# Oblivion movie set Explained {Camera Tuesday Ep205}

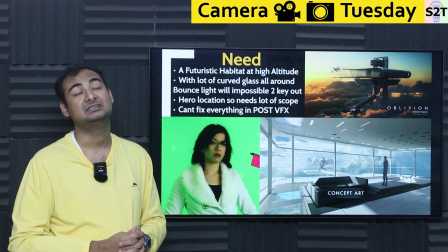(8:17)
But you're like, sometimes you're like, dude, it's not a good take. For example, in modern Marvel movies, it's just garbage. For example, if I show you Iron Man 1 versus if I show you Black Widow, you're like, dude, how the heck this scene was accepted in Black Widow? Or like in Matrix current fourth part, it's like, dude, it's just bad.
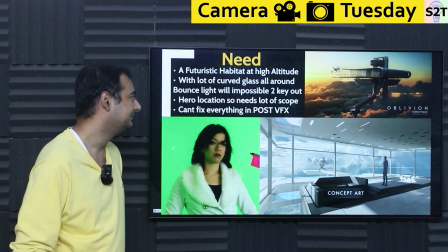(8:34)
Like they have bad. So you have to understand, you cannot fix everything in post.
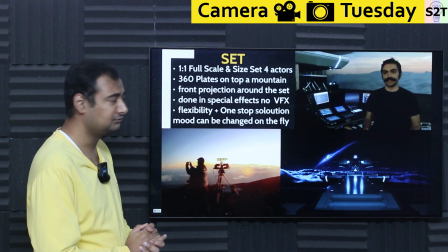(8:39)
You have to think about it. So how did they solve this problem? Well, they built full-scale mockup.
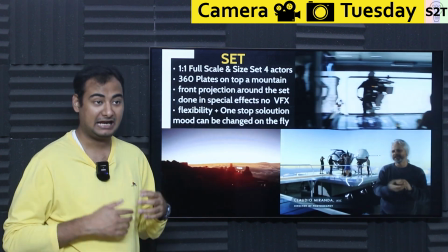(8:45)
I have provided the video down below. Now, full-scale mockup simply gives actors a lot of advantage, meaning actor can just react to it.
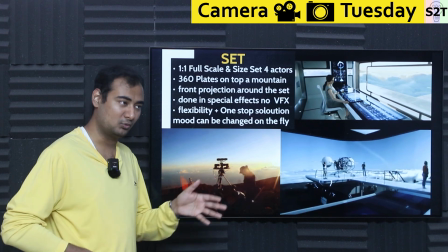(8:51)
Meaning if they are walking, they are walking. They are not running on a treadmill. They are walking. So that creates a very good sense of scope.
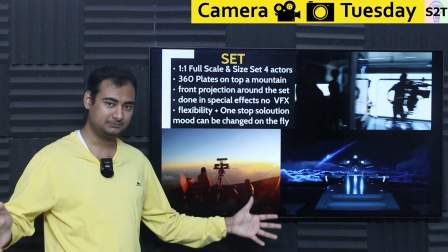(8:57)
It's like, hey, I'm moving. I'm going from point A to point B. This is a big room. It feels like a big room because you can walk in a bigger room.
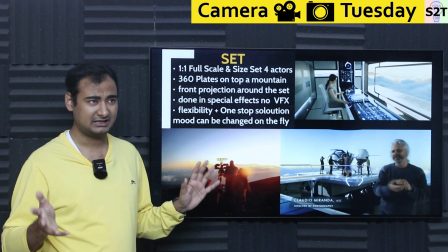(9:04)
So they created full-scale. Again, it was like almost 3-story structure. So big boy.
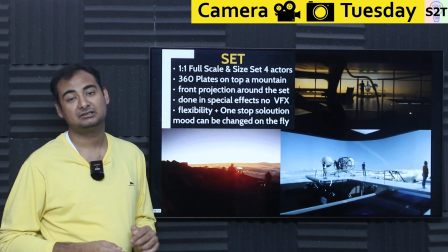(9:08)
And it was awesome for actors, but they had to create a shot around it, basically what they're going to project around it or basically in front of it.
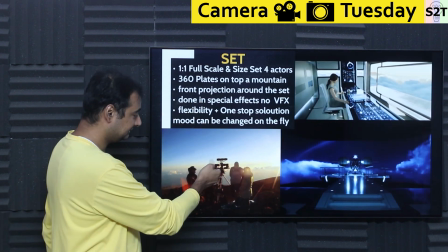(9:16)
So they needed 360 plate for mountain tops. So they did this. Now this was another aspect.
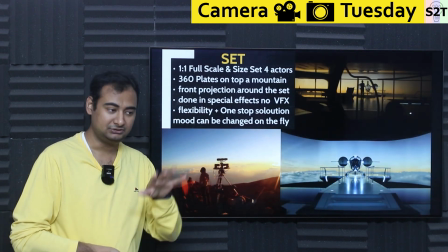(9:21)
How do you convey that like this structure is top? You make sure the cloud is on bottom, but here's the deal, not every mountaintop has that.
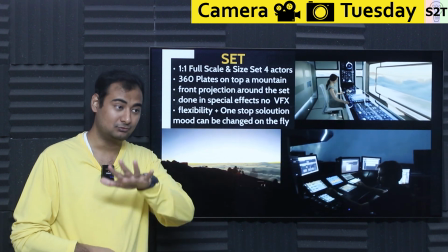(9:29)
You have to find specific mountaintops that have clouds most of the time going below them. And again, that also gives you another advantage.
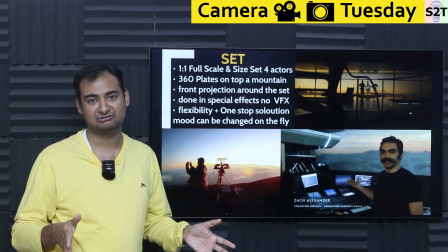(9:34)
For example, there are some mountaintops, the cloud is like creates a haze around it. It does not have that like this sort of clean clouds below me attitude.
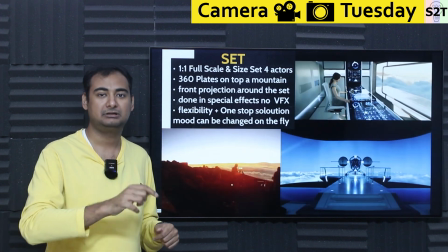(9:41)
So those sort of time you may like, hey, let take a shot of that plate, and that could create a,
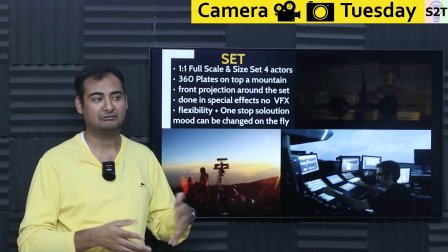(9:47)
like, you know, ambient atmosphere where, like, after a nuke went off and then it's like everything is cloudy and hazy,
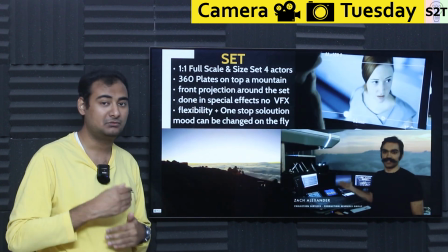(9:52)
you can show that. So they shot the plates on top of mountain, and they did multiple morning, multiple evenings, multiple night, multiple daytimes.
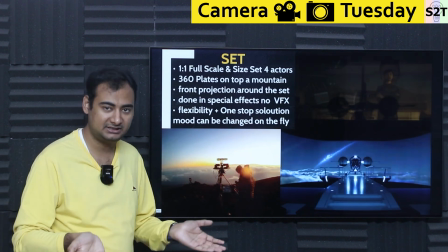(10:00)
That's how they created a template, a library, which they could use to project.
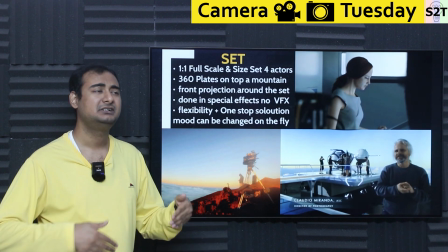(10:05)
And it was front projector. Front projector simply meaning how you do theater. Sometimes back projection is used, generally because back projection is preferred,
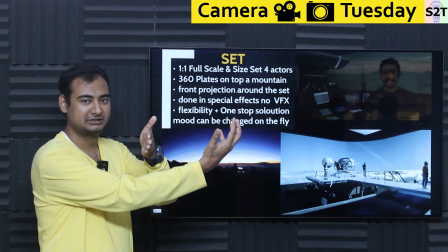(10:12)
because if you have a screen and things are projected in the back, it's completely independent, it's clean, it's completely.
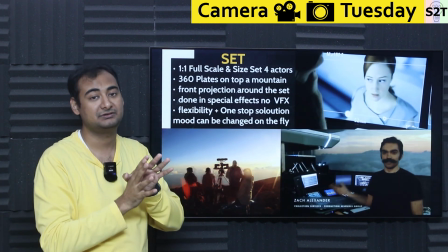(10:18)
But if you have set here and you're trying to project, you can create a scenario where you have too much what we call haze, because again, you have like large projector lamps, they are very bright,
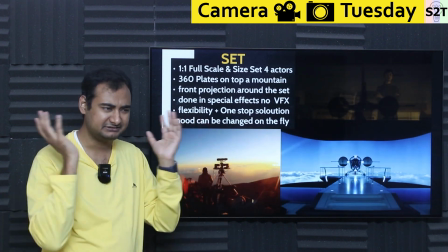(10:27)
so they can create a haze, and that can give an illusion that like things would look muddy.
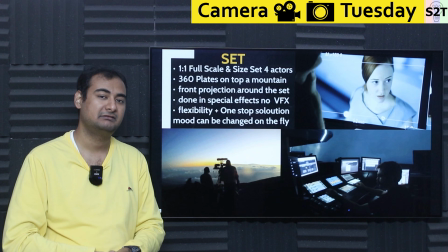(10:31)
So the generally back is preferred, but because of the technological development, or what we call ultra short throw, that haze can be controlled.
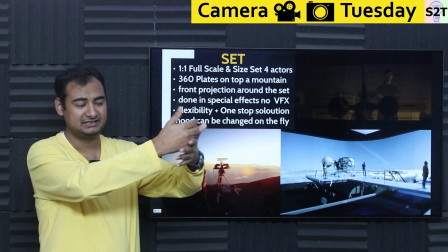(10:38)
So you will have screen, put the projector as close to it as possible, so haze does not capture in get captured into the basically camera, and then you are like,
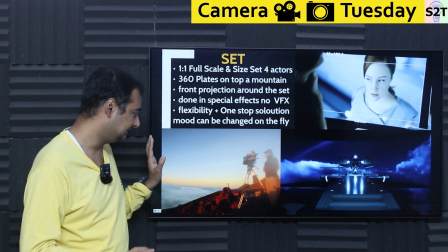(10:45)
you shoot it, and it was done. So they basically shot the plate, created a set, and then this was done.
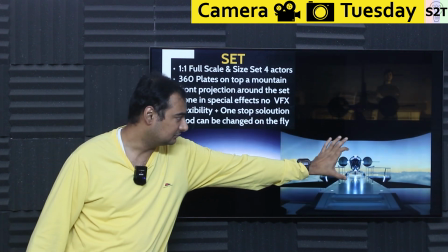(10:52)
So this scene that you see around here now is that whole thing. You may think like, hey, black bars, here's the deal.
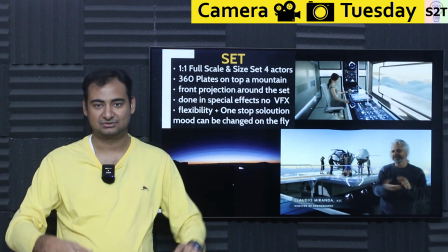(10:59)
They designed it properly, meaning now back in the old days, director used to do this is like, so they were you know, analyzing how big the frame should be.
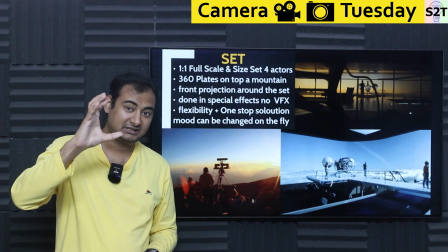(11:07)
Nowadays you will see them using a monocular, where they will have exact lens they will use in the basically camera.
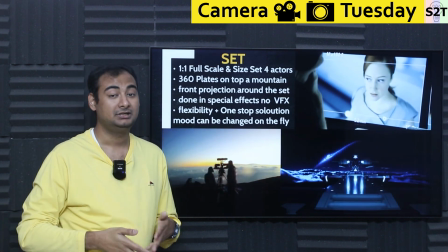(11:12)
That gives them ideas like how wide I need to be. Again, you can make it as wide as possible, but that would be expensive.
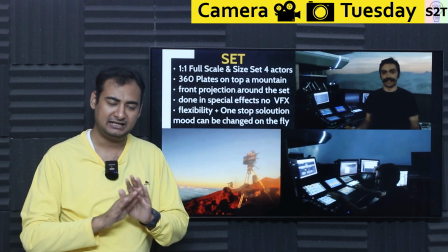(11:17)
So you want to be as big as possible, little bit of buffer, and that's it. Overspending is not a wise idea.
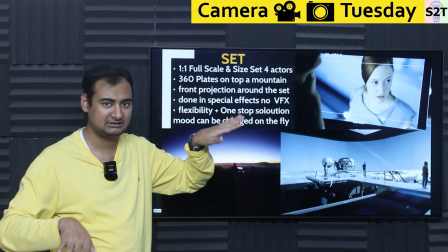(11:23)
So this, while though you're looking from a second party point of view, so it does look, hey, there is a, like, you know, gap, but you look from the camera, see, every window is awesome.
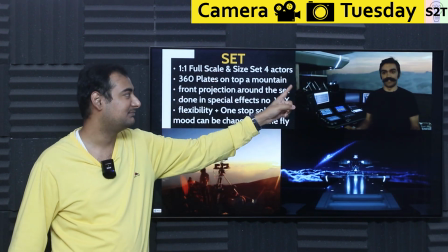(11:31)
I'm pretty sure the most expensive part in this structure would be curved glasses.
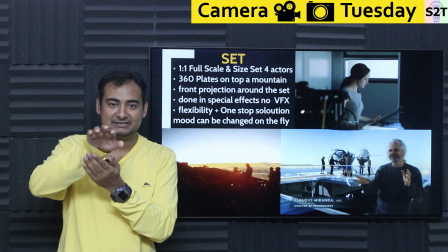(11:35)
Those huge curved glasses, think of it this way, like that's how they designed it properly, so that scope of the viewing is limited and the screen is bigger than that.
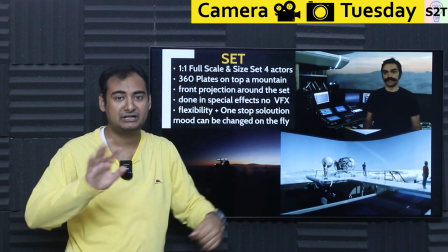(11:43)
And this sort of reflection, yeah, not happening. No amount of CG rendering can do that.
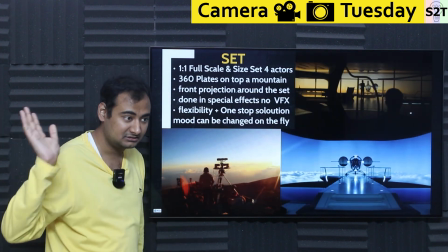(11:47)
Like the best way to achieve that in CG would just make a CG 3D rendered person.
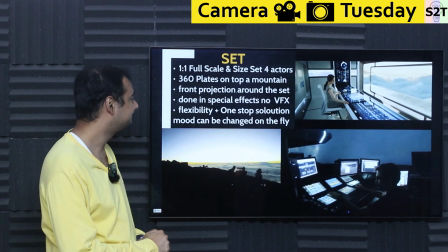(11:52)
Otherwise you cannot do that. And again, at that point in time, you might do motion capture and all that jazz. So they did it in basically special effect, not in VFX.
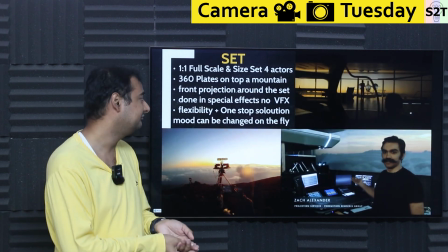(12:00)
Special effect is anything that happens in front of camera. VFX happens after you have shot scene.
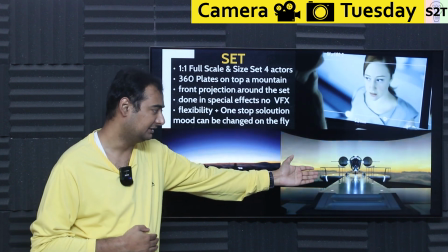(12:04)
And this gives them flexibility, meaning even in the scene, you can see, hey, afternoon, daytime, cloud system.
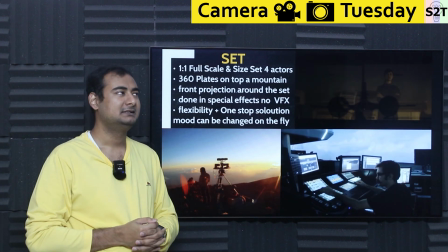(12:10)
And this was another aspect. They had moon that went boom. Now that does not look good. Again, that was the weakest part of the series.
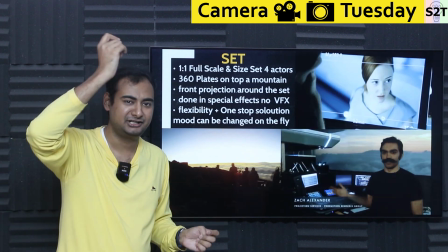(12:16)
Like moon went boom, and it's like, dude, why the heck it looks like it went to boom a few seconds ago? In story, it did not make sense.
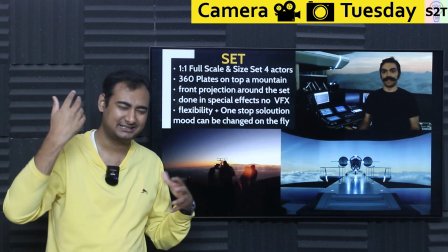(12:22)
It was like either Earth will have a ring, or like it did not follow well, but it did not take you out of the story.
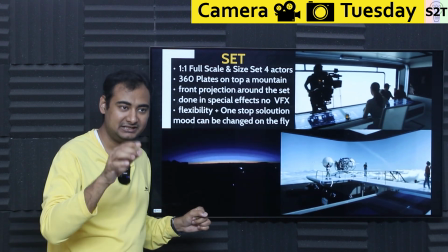(12:28)
Why? Because they baked it into the plates, and plates captured by the camera is always out of focus.
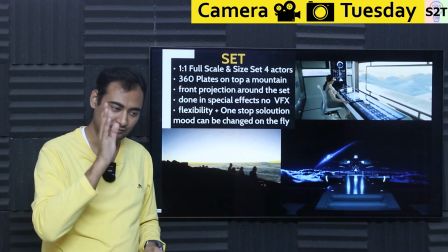(12:33)
So consequence, it was like, it's just a thing that's there. You are focusing on the character. It's just a thing that moon went boom.
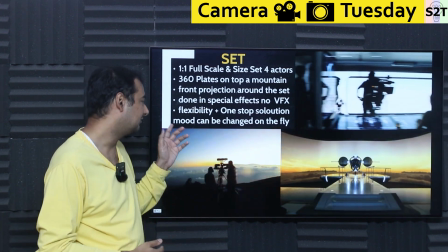(12:39)
It's like, okay, you can suspend your disbelief. So it was very awesome. It allowed them a lot of mood changes, meaning the same scene they could shoot in multiple lightings.
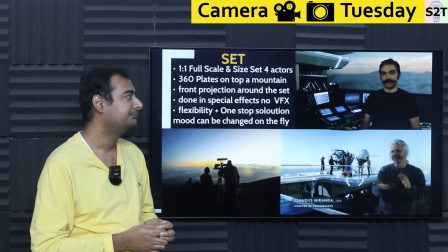(12:47)
For example, they're like, hey, this dramatic scene, like they want to show, for example, this scene they're gonna show, this character is like watching the sunset kind of scenario.
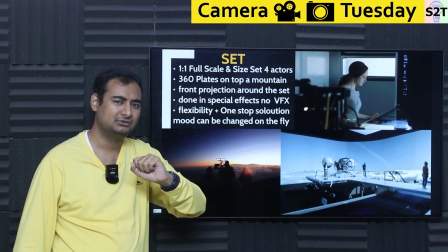(12:55)
It's like, hey, I think this sunset time is a bit too you know, bright. How about we tone it down?
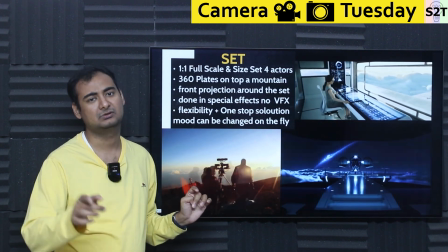(12:59)
So they will use template timeline, and it's like, hey, instead of 4, let's use 5 p.m. These can be done.
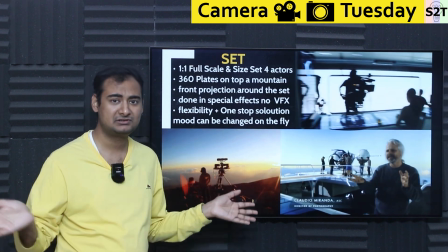(13:05)
So that's why this idea like literally blew up in time. Like they built a whole set and the whole system, and this whole thing was just like take it and go.
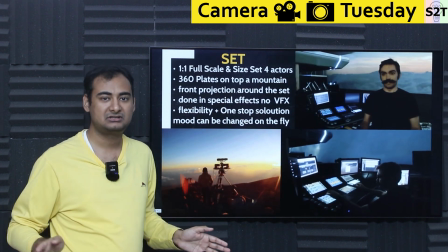(13:13)
They can do multiple retakes, no rendering. It will go to the editors. All editors will do is color correction and trim it, add sound obviously, and done.
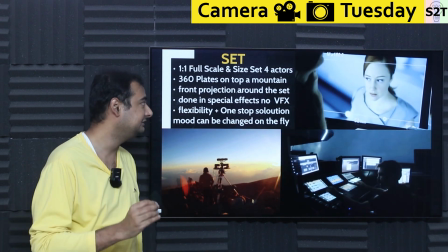(13:21)
So this was mind-blowing when they did it. This was like really good, and I guarantee you the results of this puppy was that when this was done,
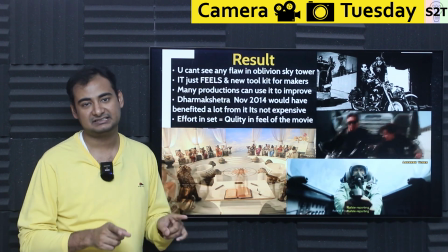(13:30)
if you have watched Oblivion movie, no matter what happens, whenever you are in the sky tower, you will never doubt it that you are in the sky tower.
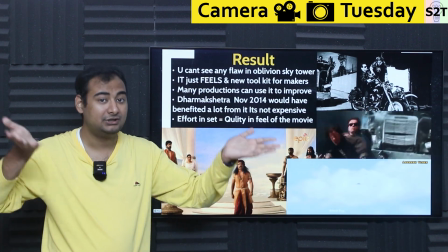(13:36)
It's like, it's one of those things like, I'm looking at 3D movie, or I am in a movie that is 3D.
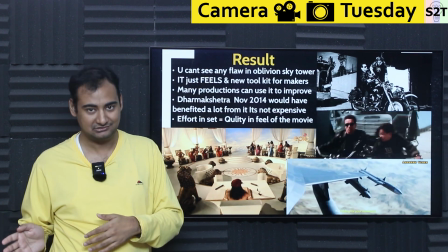(13:41)
You always want that I am in a movie, it is 3D also, because that means your eye is not fighting you.
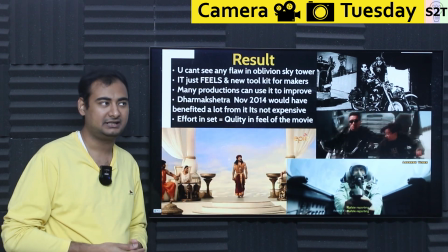(13:47)
So it just feels, and it created a new toolkit that's like, hey, instead of just having green, why don't we use things?
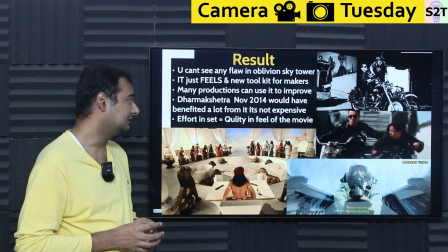(13:53)
So it allowed many production to improve, many. For example, there's this one TV show which I really like, that is Dharmakshetra.
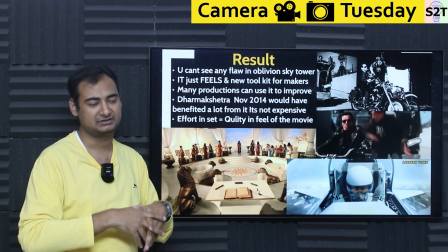(14:02)
It is like basically our old mythological story where you have like two sides fighting each other, huge battle takes over, and then before they pass on to the next life, they have to be judged.
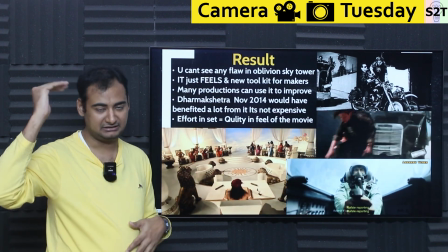(14:11)
And this is the whole scenario. Now this is between heaven and hell, so it is on top of a mountain.
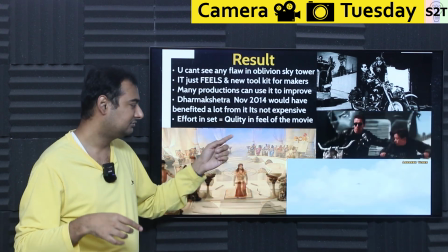(14:16)
That's how story describes it. Now problem is that background, they just painted it. Like this is a painted wall.
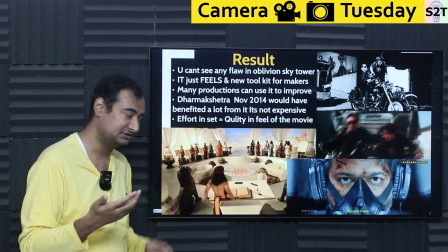(14:21)
It does not feel dynamic. So they do have enough understanding that how do you show time is passing, because this is supposed to happen from daylight to evening light, so around 4 to 5 hours.
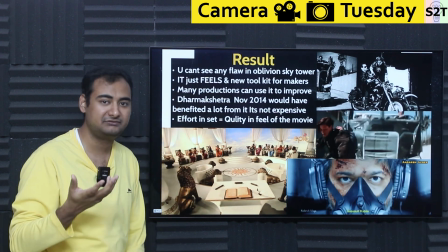(14:29)
So they move the spotlight, that creates that, move that hot spot, and it does give you a feeling of early morning, late afternoon, evening.
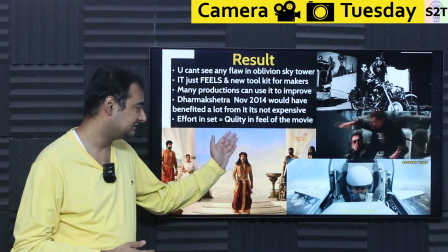(14:36)
So it does convey that, but because the background is static, it does not feel good.
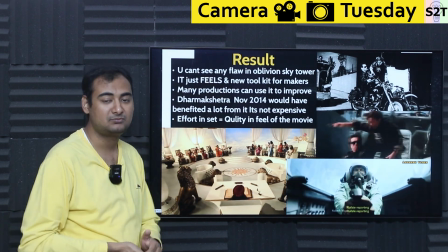(14:40)
And again, removing all that in CG would be too difficult. But if they had used the front projection 360 system, it would have looked amazing.
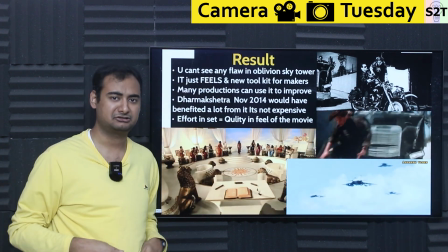(14:48)
And it does not need to be like that 32K kind of footage. It does not need to be that expensive.
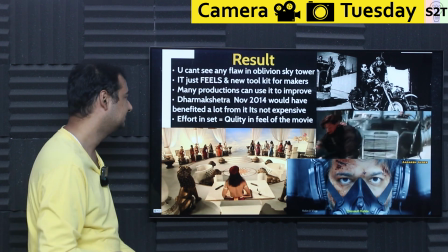(14:54)
It just needs to be better than nothing, better than a static system, which they could have achieved. So I really, really wish they have done that, because this is a good TV show.
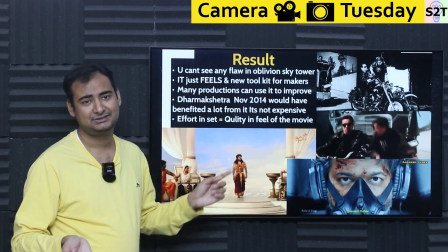(15:01)
And this is like around 12 episodes, and majority of the scenes have this. So removing them in like post would not have been viable.
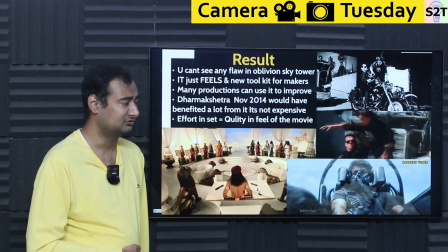(15:09)
Making sure a good set is built, that would have been far more desirable. Okay, this is one of those things.
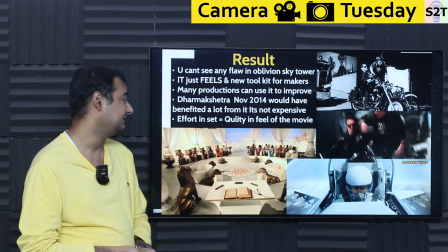(15:14)
It's like, it's not expensive, too expensive comparatively, but you can get amazing result. And then effort in set.
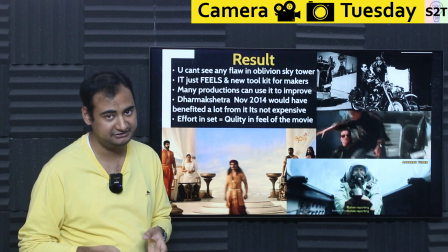(15:21)
If you put effort in the set, outcome is quality in the quality and feel in the movie. For example, this is a South Indian movie.
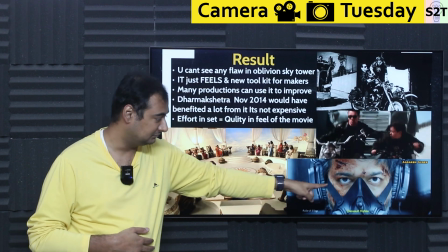(15:27)
It has fighter jet, and again, you look at the dude, the eyes are dead.
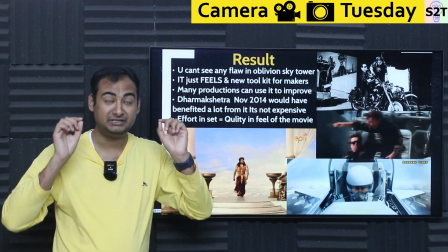(15:31)
And be mindful, this was a theater release, meaning you can literally watch a giant dude with black eyes.
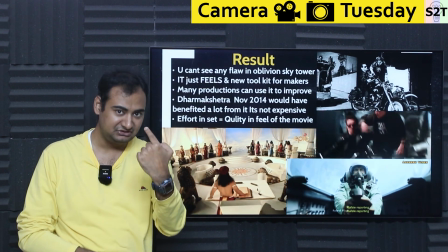(15:37)
It's like, no. If you are in a fighter jet, I need to see your eyes, and I need to see reflections of things that are around you.
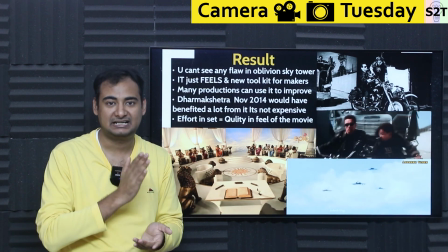(15:44)
It's desirable. They spend a lot of time to make sure that always happens. But it's not happening.
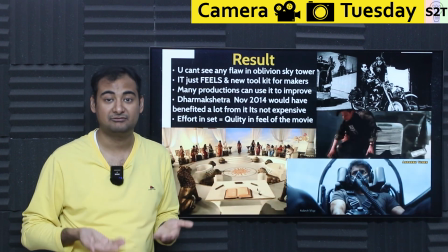(15:49)
And again, the people are in the cockpits, it always looks fake. Why? I guarantee you there was no cockpit there.
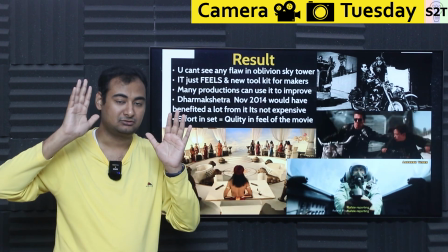(15:53)
Or they may have built a cockpit and there was like, okay, cockpit is there, I'm just gonna remove that cockpit,
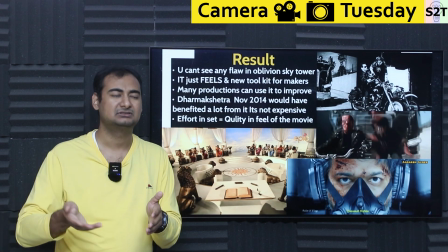(15:59)
shoot a blank cockpit, slide or plate, and then I'm gonna use it in VFX.
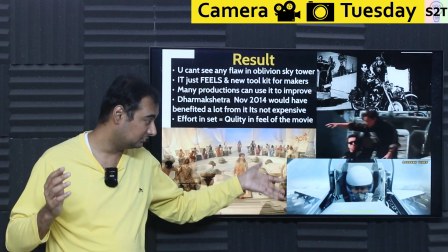(16:03)
So that's why, again, if they have built the whole jet there, not even jet, just the cockpit area,
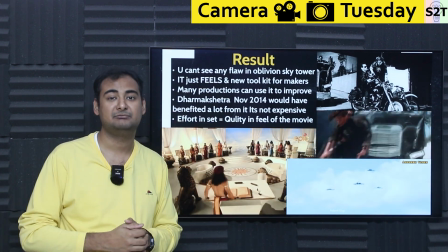(16:07)
and had a video screen around it, the whole reflection would have made things exponentially far more believable,
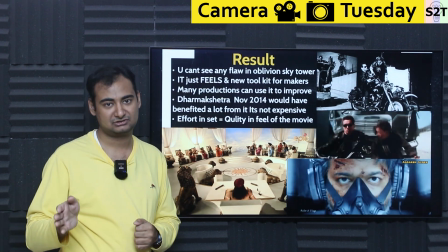(16:13)
exponentially so. Of course, it will not look as good as Top Gun, which I watched recently and I was like, damn.
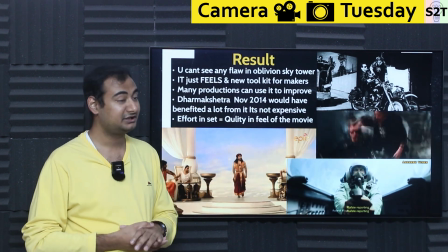(16:18)
But I get it, it would have looked much better.
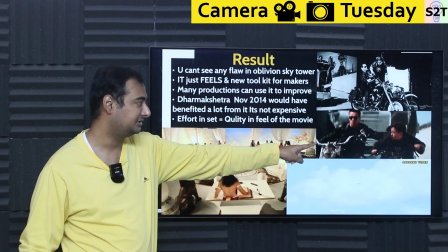(16:22)
So, and this was another scene that in Terminator, which I did not think, that's the whole point of suspense and disbelief.